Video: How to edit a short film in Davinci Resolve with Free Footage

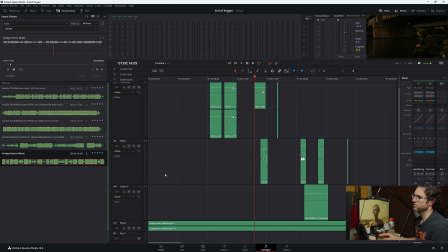So already that music is making a huge difference. Now let's add some more sounds in.
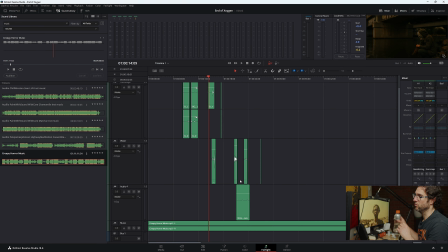I really, really like audio. Wish I was better at it. Also, just try and keep everything labeled.
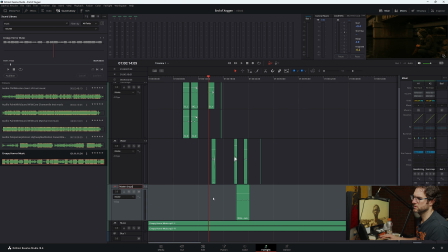So this one here is water, but it's water drops. Footsteps, obviously, water, water, water. It's all good. Music. Now we'll make a new track where we need
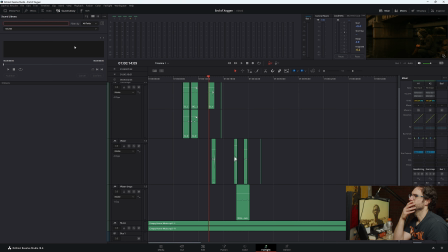let's say train. Yeah, let's go train.
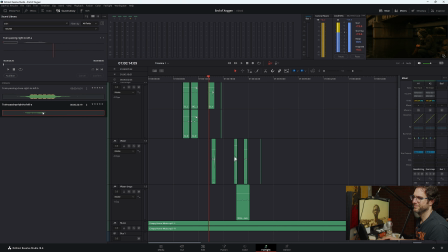Now you might be saying, why are we going to do a train? Well, you will see in a second.
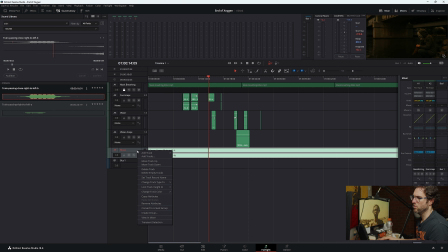Now I want the music to be at the bottom, so I'm going to add track. Actually, I don't know if this is mono or stereo. Let's just chuck it down and we'll move it down track.
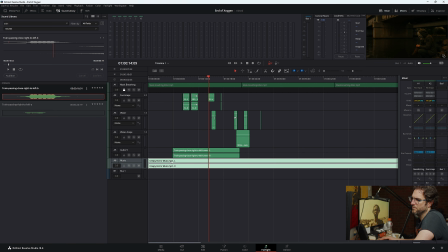So we track down. That way our train goes above it. Just easier for me. You don't have to do this, but I like things. I like the music always to be at the bottom. Not sure why.
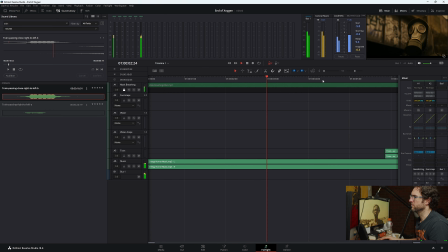So when he's like looking, I reckon we could check the train in here.
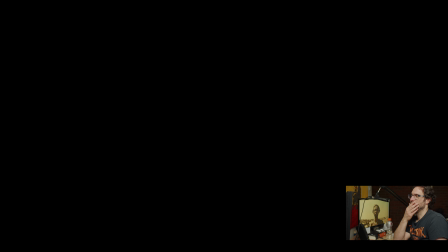That's good. It builds the world.
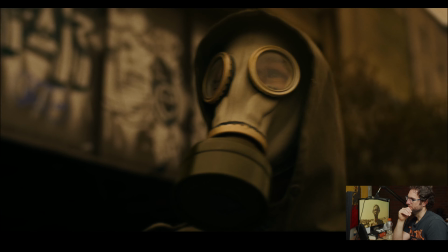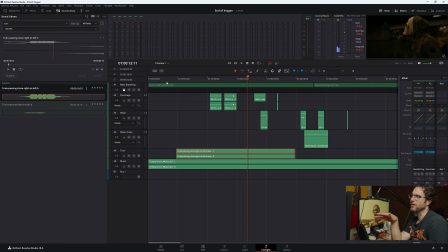So it all I'm trying to make it look like above him is train tracks.
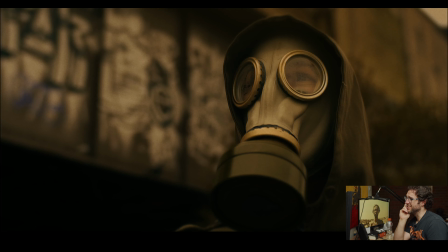It is actually train tracks, by the
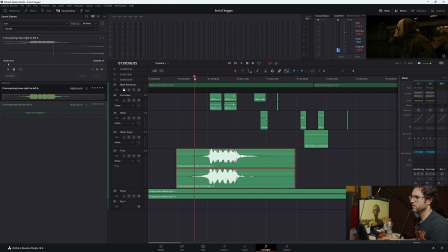way. So we'll call that good for now. Now, we can also put this in the background. So let's move this across and go to 5.
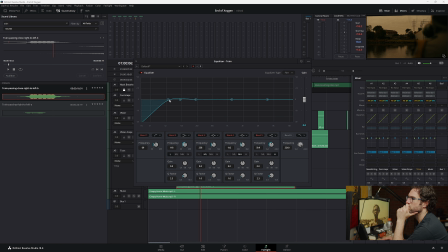And then we want to get rid of this.
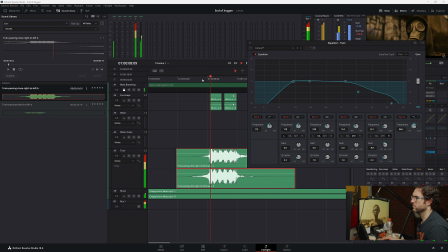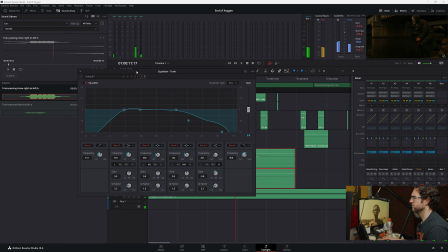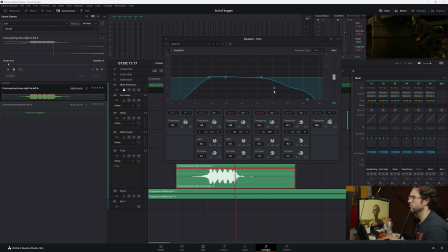Why didn't I do that?
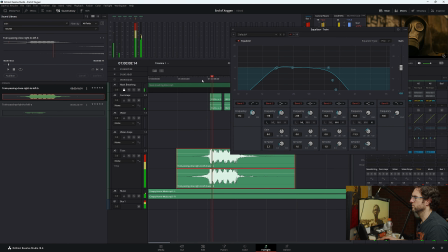There we go. This just makes it look like the train is all behind him or in the distance.
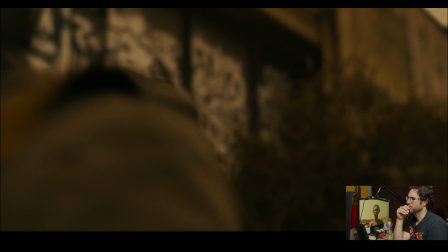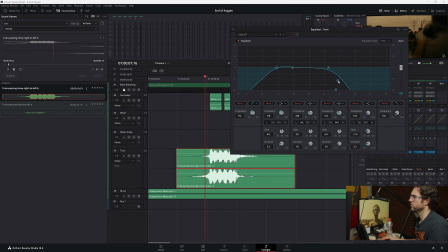Otherwise, it kind of sounds like the train is like on top of his head. So maybe we've gone a little too far. We're just getting rid of all the eyes here. If we turn this off, all we can do is press I, O, come up to here, press this little circle arrow.
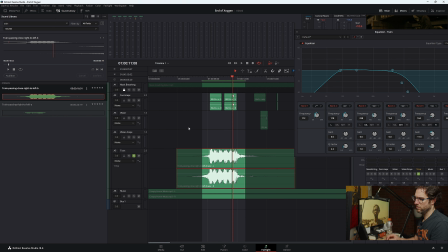Then we're going to go to S for solo. Then we're going to press Alt and the, I think it's backspace or forward, you know, the line next to the question mark.
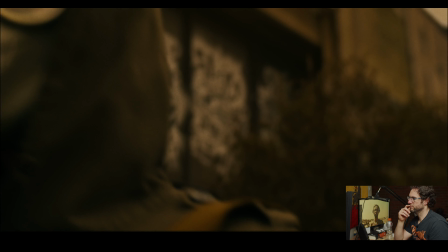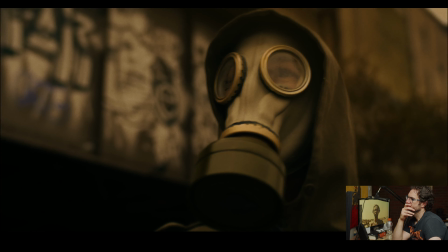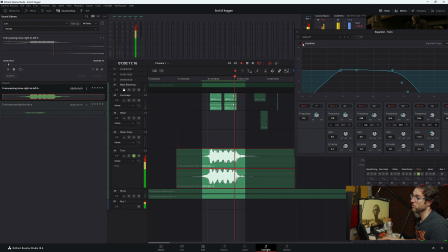And we turn it off now. It kind of just feels like it doesn't feel like it's behind him.